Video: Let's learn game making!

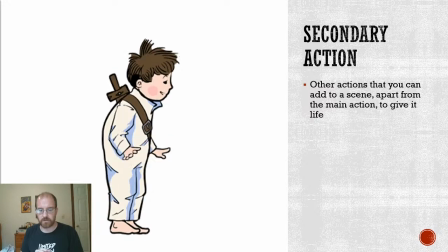(62:57)
So we needed like some frames of animation to show him being like, ah. Now, so part of that is like, we're going to have really big creatures, and I wanted like a look up animation.
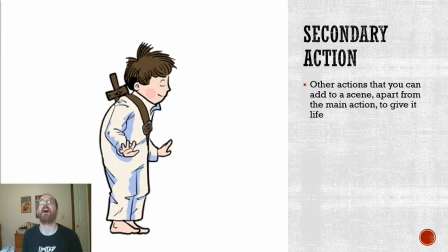(63:12)
So I could have very easily had him just be like, but that didn't feel very interesting. So like here immediately I'm using anticipation by having him be like, now, and that's easy.
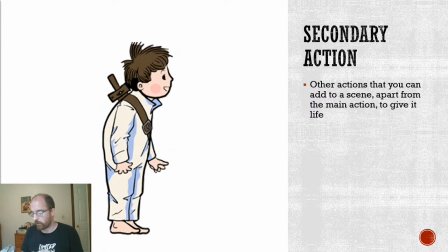(63:26)
And a little squash of like him bending his body. Cool. But that was still kind of boring. So what I did is I added the little arm motion. Now, there's always like some hands out, like, so, but that's why I added the little like push down.
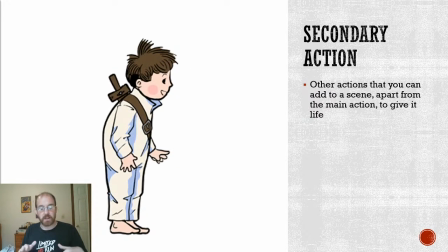(63:43)
And technically, like, I'm breaking a rule of animation by having the arms move together like that. It's not that you never want to do that. It's that like you don't always want to do it all the time.
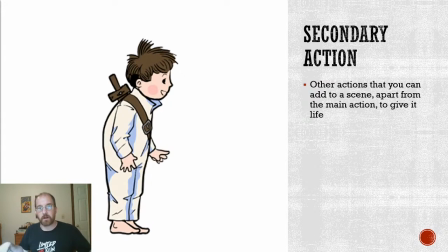(63:57)
So, but for the pose, it works. And for, creating the visual language of Winsor McCay, it works. So, but by doing that, by having that arm motion in addition to the lookup,
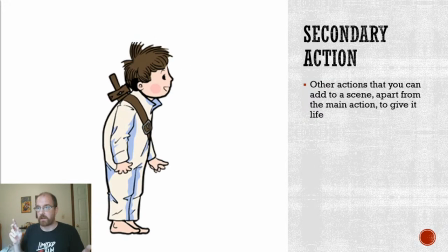(64:15)
and again, paired with a overlapping action on the sword, squash and stretch on the bounce, anticipation by having him do a little down before it goes up, you create a much more interesting action.
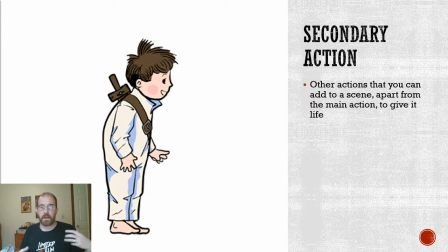(64:30)
And it feels more like a whole being by having something else to do.
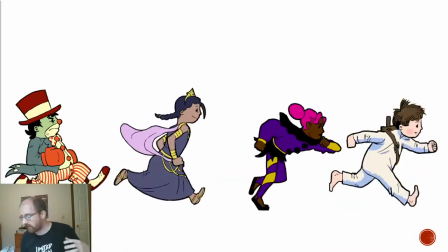(64:36)
Now, the king of secondary action, the most easily understood common use of secondary action, is a run cycle.
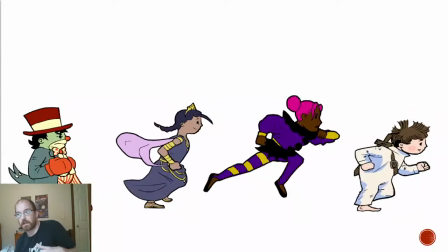(64:44)
Because when you run, unless you're like, being a character from Saturday Night Live that's supposed to be like,
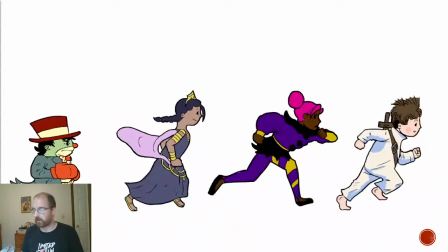(64:51)
socially awkward character, like, when I was in high school, it would be Mary Catherine Gallagher,
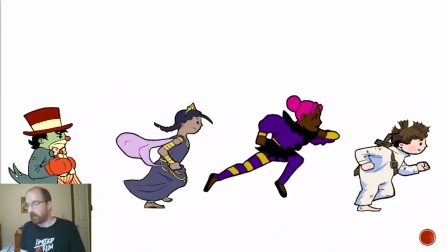(64:57)
who would always like move around with her arms like this. And that was supposed to be like the way that she showed that she was awkward.
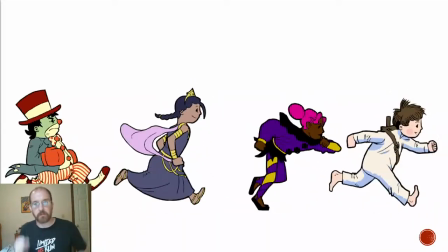(65:06)
Most people and most characters are going to move their arms in some way when they run. Now, that motion can vary based on like what the needs of the animation are.
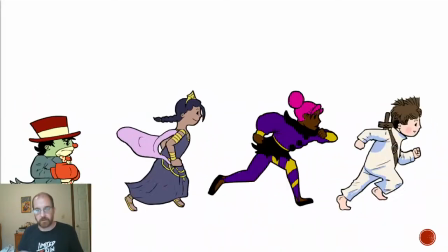(65:22)
So, or like the personality or the character.
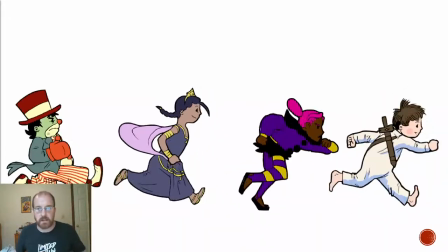(65:25)
So Nemo, again, he's very bouncy and he holds on his ups because he's like the wow adventure kid.
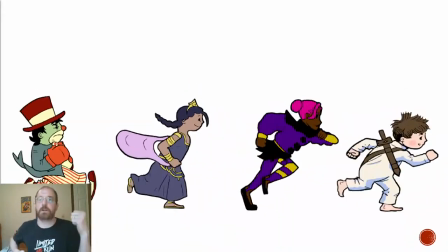(65:33)
Peony,
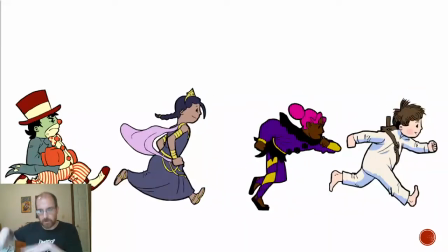(65:36)
right behind Nemo. She's like Slumberland Special Forces, so she's not going to bounce as much.
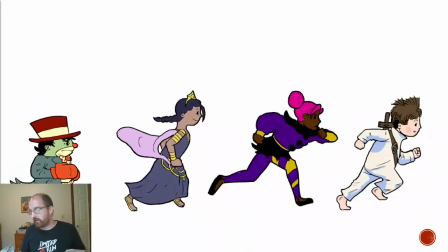(65:43)
She's doing like a ninja run, and the ninja run, gives her more of a sense of like control.
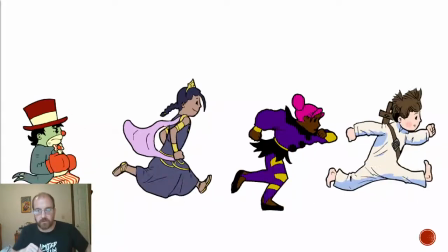(65:51)
Even though she's still doing some stuff because like physical reality, we're not animating Naruto. And then the princess, we've already looked at her run, but she's holding her dress up, so she doesn't move her arms back and forth, but her motion causes like her shoulders to shift.
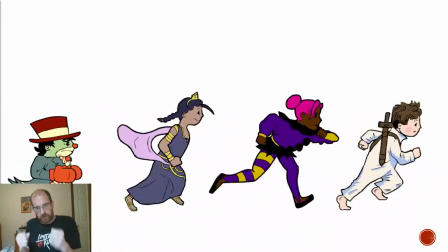(66:10)
And then Flip, he's kind of gruff and he wants to always be ready to fight,
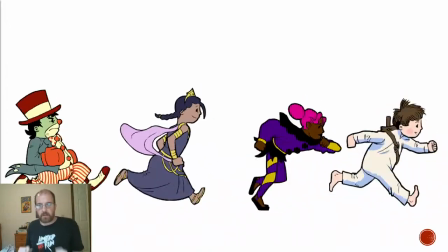(66:15)
so he like keeps his arms up and like does one of these kind of runs.
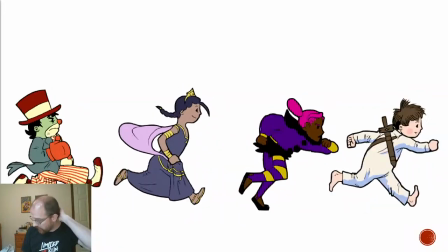(66:23)
And you see some follow through, by the way, on Flip on the tails of his jacket. So but this is like the king of
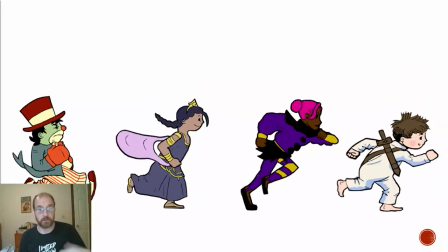(66:33)
secondary motion, and that's why we have you do run cycles and walk cycles, so that you can practice the like
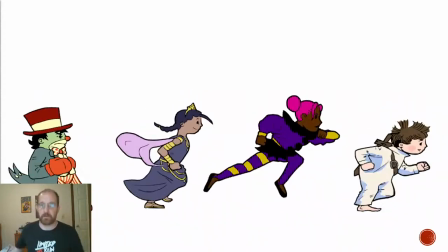(66:40)
you're having the character walk, but then you're also having the character do something with their arms while they're walking,
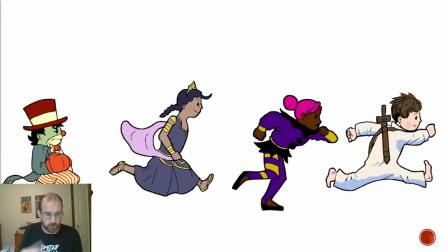(66:47)
because again, that's a great way to do secondary action.
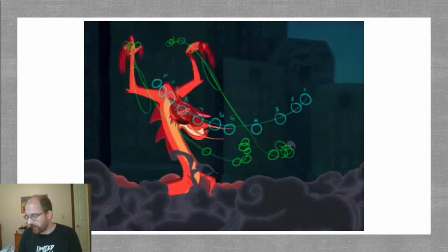(66:51)
Here we have Mushu from Mulan, and you'll see a few animation principles here. So like first you see slow in, slow out.